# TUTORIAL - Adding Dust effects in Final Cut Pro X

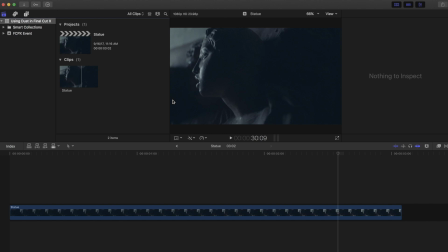0s
In this quick tutorial, we're going to show you the basics of using dust from lens distortions in Final Cut X. Here's the shot we're going to work on.
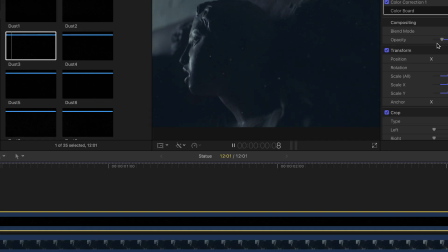12s
In this example, we're using dust to add a little more volume to the dramatic lighting. It's really easy to do. Let's jump right in.
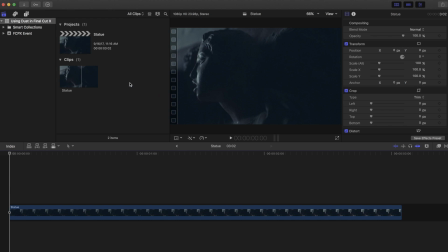21s
First, we need to import dust into Final Cut X. Just right-click in your event and select Import.
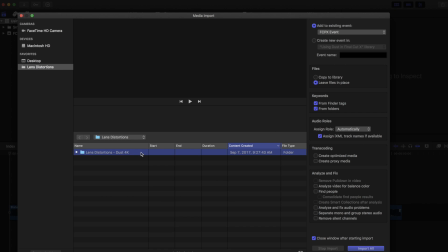28s
Then choose the entire Lens Distortions Dust folder. We're going to add the dust folder to our existing event, choose the option to leave the files in place, and make sure it creates a keyword from the folder.
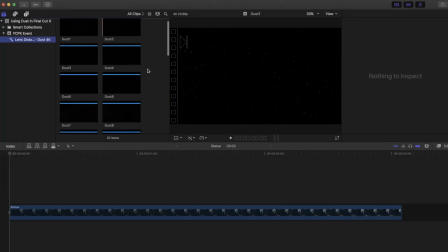41s
Then hit Import. For this shot, we're going to drag and drop dust number 3 onto our timeline.
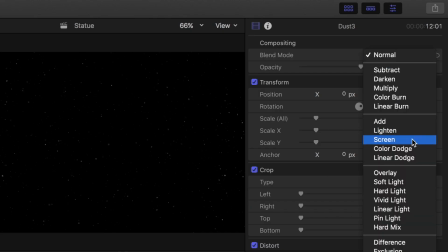52s
And then we'll set the blend mode to screen. And maybe we'll adjust the scale a bit.
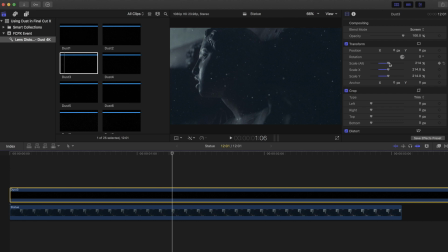60s
As with all visual effects, subtlety is key. So let's go down to the effects panel and grab the color correction effect. Just drag it onto the clip, and then we'll dial the exposure down a bit.
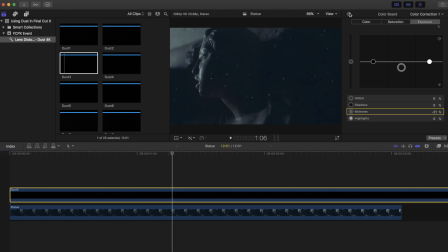77s
Lastly, let's animate the opacity to match the dramatic lighting as it comes in. We'll just go over here and set a keyframe. Then we'll go back to the beginning and maybe bring the opacity down to about 12%. It'll automatically create a keyframe. Looking good.